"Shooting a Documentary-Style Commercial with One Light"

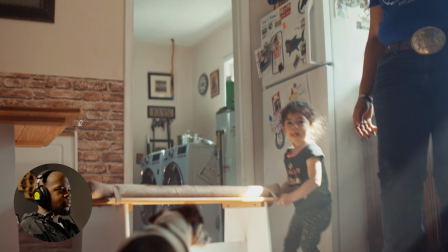(4:09)
Let's go back here. You can see it from the other side. And as you can see, like this, the walls are white right here. On this side, this other wall right here is white as well. So it created a little bit of a fill on the face to make it not too dark. As you can see, this is a lot darker than her face right there.
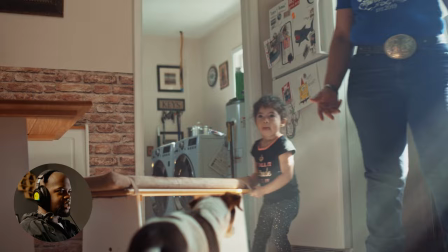(4:29)
So again, you know, the haze machine is creating the light rays, which is what I really want, and it worked out great. And it's really just all about waiting for the right time. It's all about just waiting for the right time and preparing your shots when you're trying to use natural light. When you're running on a low budget, even when you're running by yourself, it's always waiting for the right time so you can get the exact shot you want without having a huge budget, obviously. So, you know, patience is very key when it comes to that. Being very patient and being in like just waiting, it will allow you to get a shot like this, or even better shot.
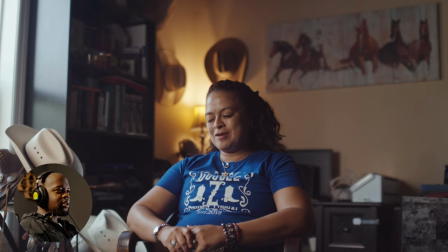(5:04)
Now let's go over this part of the video here, right here at the end. Now we didn't include a lot of the interview section in the actual final commercial. However, I just wanted to add this clip in because I really love the way I ended up with this look. Now I'm going to show you a top view of this look right now. You could see that we're using natural light from the window,
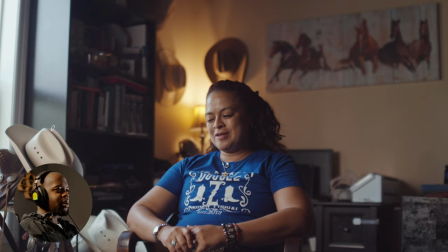(5:29)
and then we just had a nice little fill to help boost, but we're boosting from the same side as the key coming from the window. So take a look at the frame right here. You can see the window is just out of frame to the left right here, right?
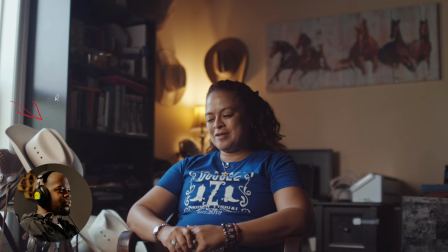(5:43)
Coming and the light's coming in, natural light's coming in. And this is what we shot this later in the day, so the sun would be high enough to be bright enough to come through the window. Since the sunrise is coming from this side of the building, this was shot in the afternoon when the sun is coming from the other side, coming down.
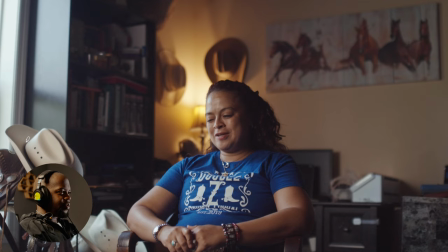(6:03)
So during this interview, from the same side that we're getting the source of light from the window, I also used an SL60W with a nice big diffuser,
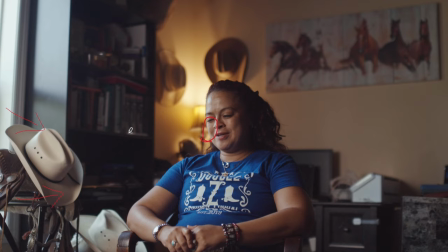(6:16)
blasting on the same side just to fill in her face and basically pretend like it's the same light coming from the window. Basically doing the same thing that we've talked about in previous videos, doing a sun wrap from the same side as the key
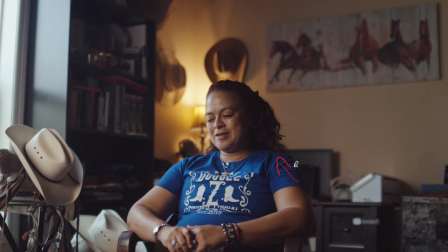(6:32)
to help with the fill, to actually create your fill from the same side instead of trying to fill from this way. That is going to create a more natural look because you're just emphasizing the natural light that's already there. Now I had this practical on in the background. I exposed for the practical because I didn't have the window frame, the window in frame.
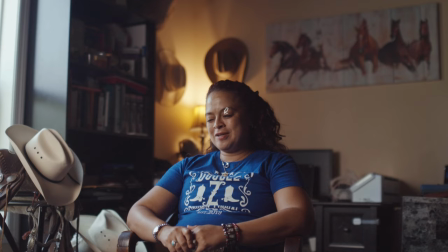(6:52)
So I exposed for this practical and then lit accordingly so we can get a good exposure on her face. And that is all I did for this setup to get this good of a look. And I was using my favorite lens, the 35mm.
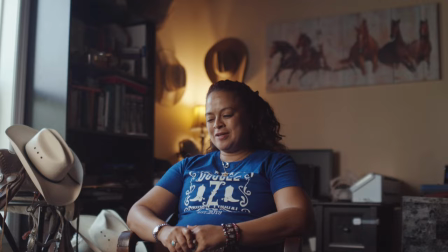(7:07)
And that is it for the interview section. And then everything else was done natural light and just waiting for the right time.
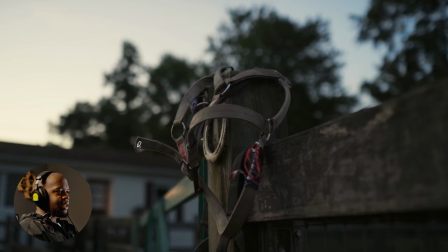(7:14)
So as you can see here, this is early in the morning, right as the sun is coming up from the horizon over there. And that's what I'm doing. Obviously, I'm having the camera on the pointing the camera on the shadow side so I can get nice
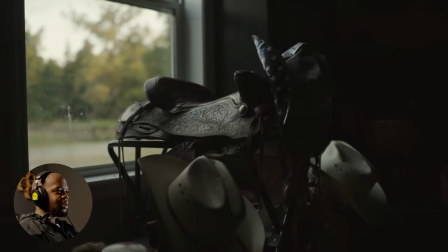(7:29)
contrast, the shadows wrapping around to the camera side so I can see the depth. Here is the same window from the interview section. This is the same window right here. However, I'm just using all the natural light coming in to light this up so I can get some nice shape on these hats.
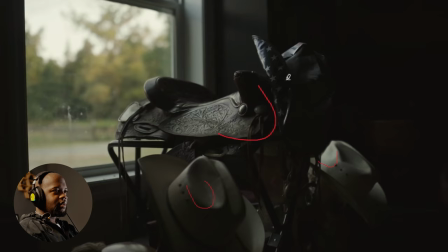(7:44)
You can see the nice little shadows being created here from the special light. Everything's just wrapping around to the back. And obviously I have the camera on the shadow side of the subject. So the subject being this little horse saddle.
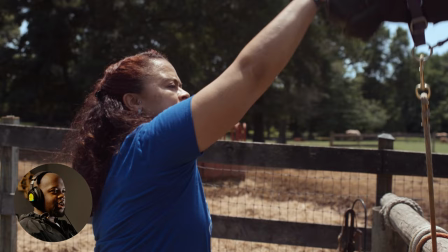(7:59)
Let's continue. All right, here we go again. You can see
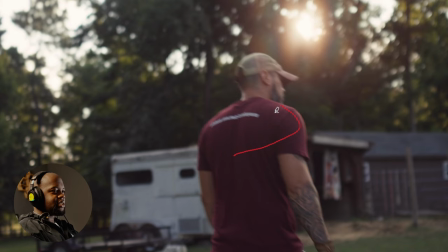(8:05)
we're doing some nice backlightings and having the camera on the shadow side of the subject so we can get some nice shaping of the shadow with the light.